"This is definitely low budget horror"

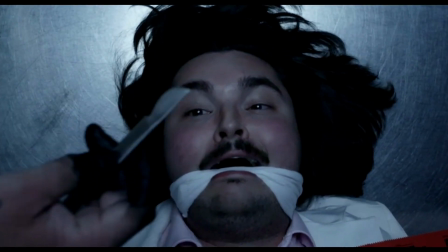What's up everyone, welcome to another Screen Notes video.
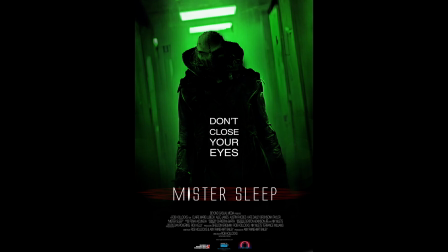Today we're going to be talking about Mr. Sleep, which is a horror movie about a serial killer who hunts down insomniacs so that he can eat their brains.
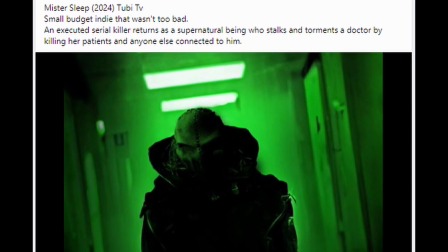I found out about this movie from a post on a Facebook group called Netflix, Hulu, Shudder, and Tubi Horror Lovers.
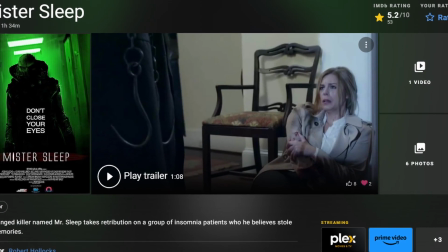Mr. Sleep is a low-budget horror movie that came out this year, and it's got a lot of negative reviews.
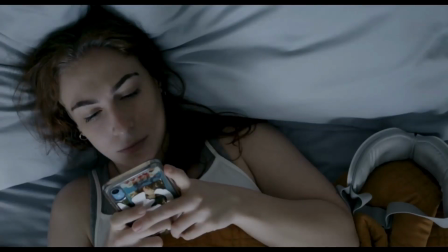Fortunately for us, that means there are a lot of details we can nitpick, so buckle up because this is going to be a bumpy ride.
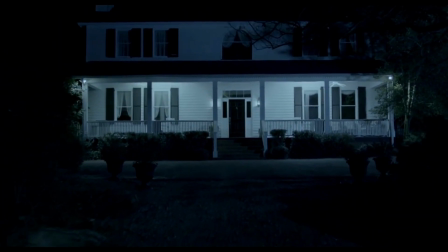The opening shot is this POV tracking shot that walks up to the house, but you can tell that it was sped up in post-production for some reason.
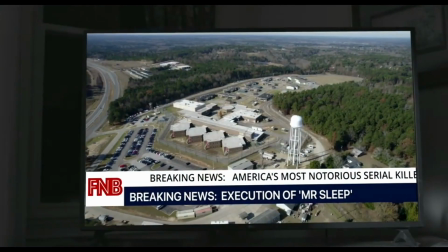Then inside we see a bunch of random objects and a TV showing news coverage of the execution of the serial killer Mr. Sleep.
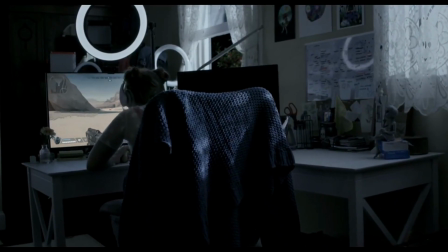Upstairs we meet the main character Felicia, who's a gamer. She's playing a video game, but there's lots of weird stuff going on in the edit here.
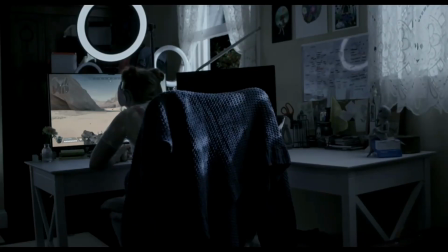For one, it sounds like multiple audio clips stitched together because the way she's talking and reacting is just not natural.
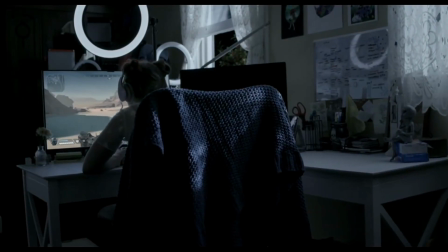I'm going to get shot. No, don't get me over here. Getting into, guys.
And it's not in sync with anything being shown on the game.
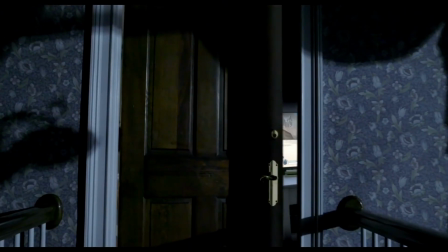It's only this one clip from a game, and in this one shot, it's slowed down for just no reason. Next, you can see the soft edge on this door here is where they edited in a clip of her playing video games behind the door.
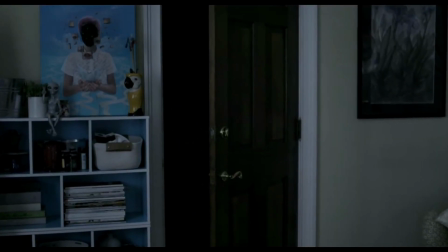Also, just an inconsistency, but the door is clearly more open in this shot than in the previous shot.
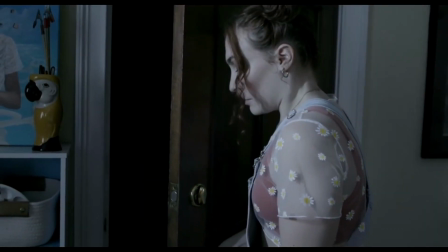We get the first scare when Felicia's hand gets grabbed by this monster hand, and it's actually not a bad scare, but I couldn't really understand why she put her hand on the door like this.
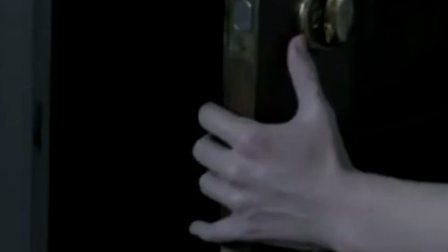It looked like she was just trying to close it, but you would never grab the door like this if you're trying to close it, unless you were waiting for a monster's hand to grab you.
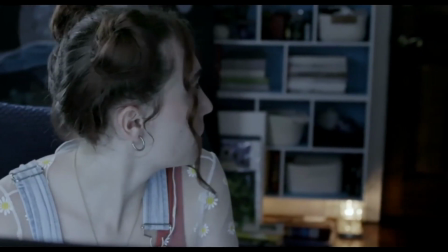Then we hear a monster growl behind the door, and that's it for the intro.
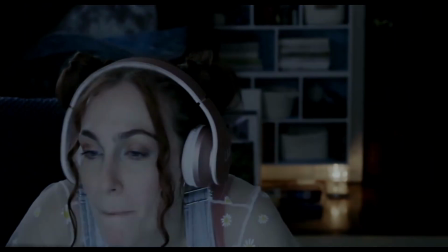Another note is that this film fades to black a lot, which I think is a transition that's gone out of fashion, so it feels a little bit weird to watch.
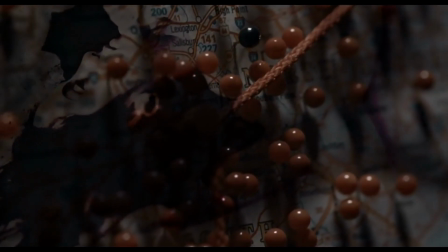The movie would feel a lot better if they just cut to black more often. The opening credits are really long and they show you close-ups of newspapers and maps.
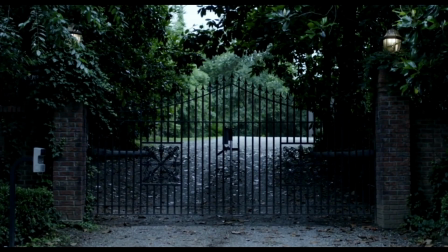I got pretty bored when watching this part. So Felicia lives in this fancy house with a front gate, and this is funny when you consider that later in the film people just pull up in the driveway. I guess all of the main characters just happen to know the gate code.
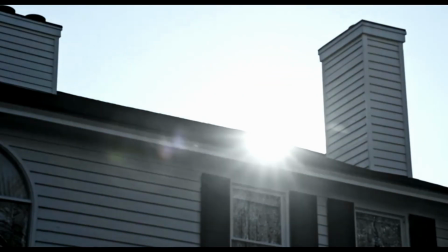Throughout the film we're shown the day of the week, and I guess this gives you a sense of the timing, but it ended up being hard to keep track of. And I actually didn't really care about what day it was because it didn't seem important to the actual plot.
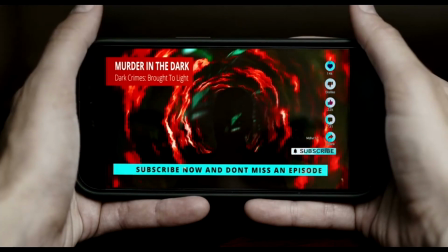Felicia listens to this podcast called Murder in the Dark, which is supposed to be an underground true crime podcast.
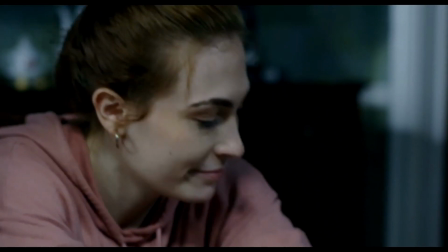Then we meet Felicia's dad, Judge Payne. She basically tells him to go away, and then they hint at her being agoraphobic, so she doesn't leave the house at all.
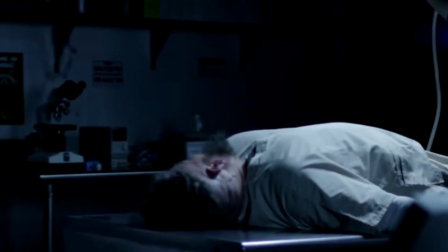At the prison morgue, they have Mr. Sleep's body on a table, and this doctor starts making fun of Mr. Sleep.
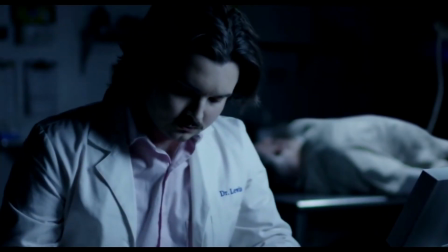You're one ugly piece of shit.
Before doing some paperwork and listening to some generic rock music.
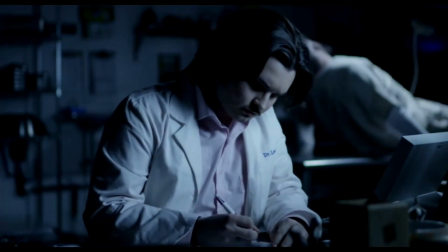Mr. Sleep gets up and chokes him out.
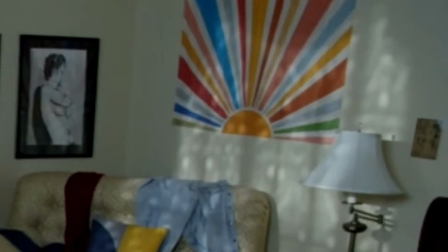There's a montage of Felicia bumming around her room all day, but the lighting coming in through the window never changes angles like it would if the sun were moving,
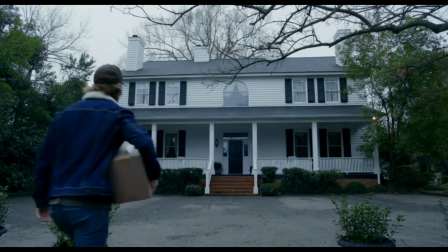so it's pretty clear that these shots were all taken over the course of like 10 minutes. We get a look at their house, and I noticed that they have what's basically a parking lot in front.
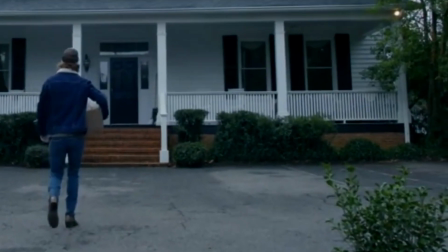Even looks like they have lines painted on the asphalt.
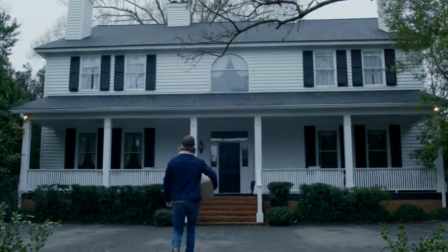So my theory is that in real life, this is just a house that was converted into a space for commercial use, so it was easy to rent out for shooting this film.
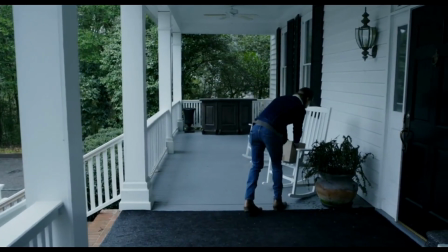Then this dude Glenn rolls up to the house with a package, and the package isn't from him,
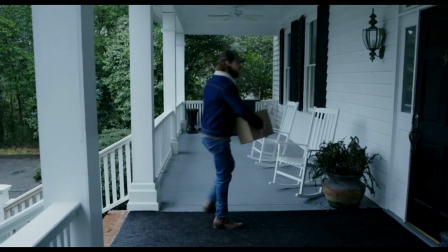so my guess is that he's a delivery guy, but he doesn't wear a uniform or anything,
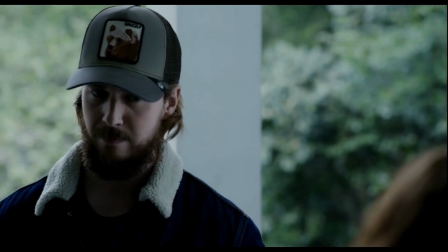so I'm a little bit lost on what Glenn's job is. But Felicia does know him from high school, so they have a chat, and we see that Felicia wears some indoor Crocs.
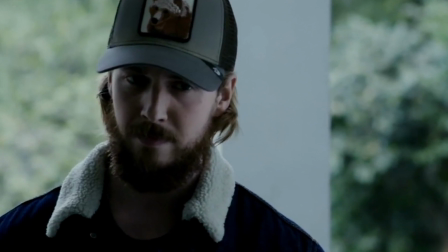Glenn is pretty clearly a love interest. He's also used for revealing backstory, like here he brings up the fact that Felicia's dad is a now retired judge.
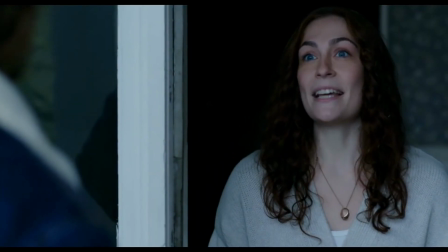Thank you, Glenn.
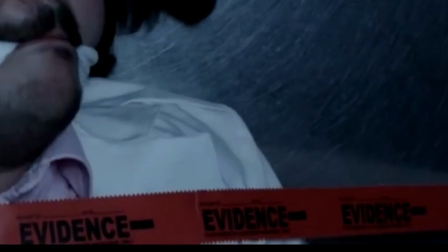Back at the prison morgue, this doctor is being held down by some very thin tape, which I'm thinking would be pretty easy to bust out of if you had the mind to.
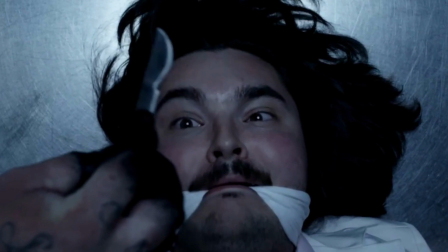He doesn't though, and Mr. Sleep removes his scalp. This is actually one of the more gruesome kills in the movie, which makes sense because they'd want to front load all of the good stuff.
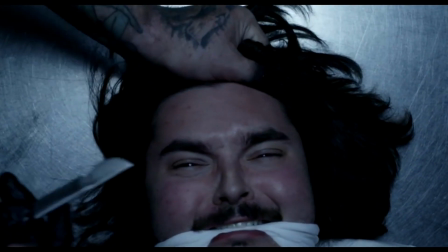Still though, they don't actually show that much.